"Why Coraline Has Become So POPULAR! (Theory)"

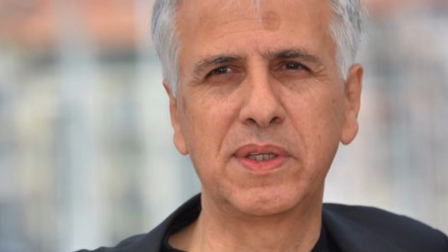4:06 Thank goodness this occurred, because Coulet's music transforms the film from good to fantastic, even though it's not conscious to the audience.
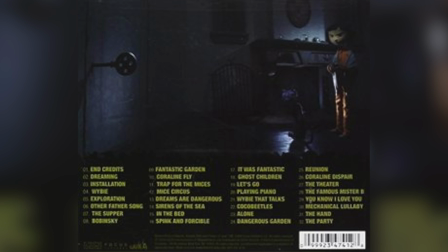4:14 The soundtrack is simply the audio of mystery and intrigue, which totally enhances the plot.
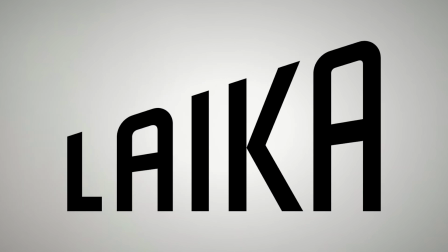4:20 Maybe just as crucial, though, are the amazing stop-motion visuals put together by Laika.
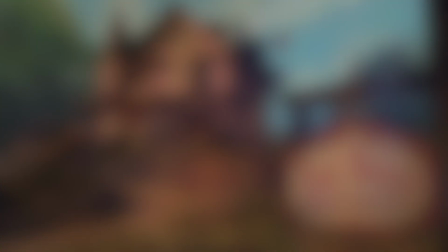4:25 They completely serve the purpose of differentiating the real world from the other world by using color and spacing to create huge contrast.
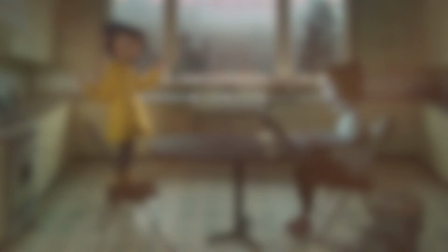4:33 While the real world is gray, dull, and cramped, the other world has color, space, and brightness to it, or at least in the beginning.
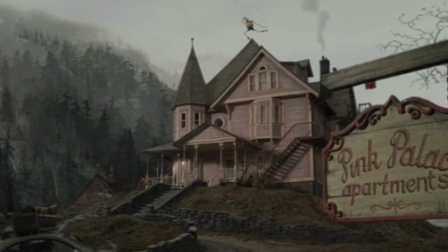4:40 You don't even realize how drab everything is until Coraline goes to the other world for the first time, and the contrast is apparent.
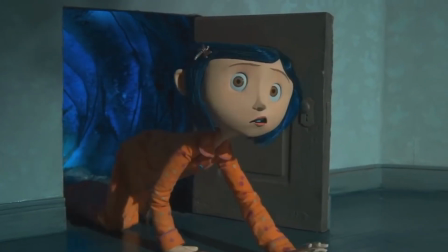4:47 It's perfect for establishing the Hansel and Gretel concept of going from a boring world to an interesting one,
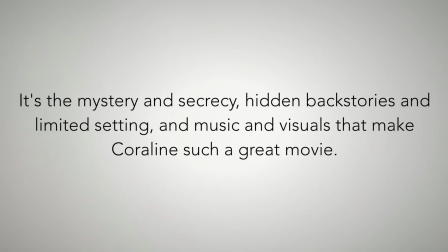4:53 which is also why the movie is such a success. It's the mystery and secrecy, hidden backstories and limited setting, and music and visuals that make Coraline such a great movie.
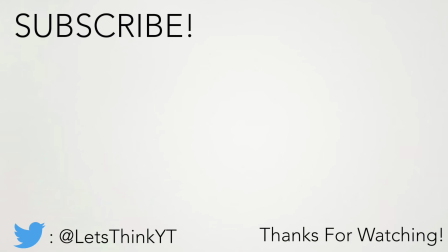5:04 But anyway, if you enjoyed the video, make sure to like, comment, and subscribe by clicking the lightbulb logo in the center of the screen. Tell me which aspects of the film make you love Coraline in the comment section. See you later!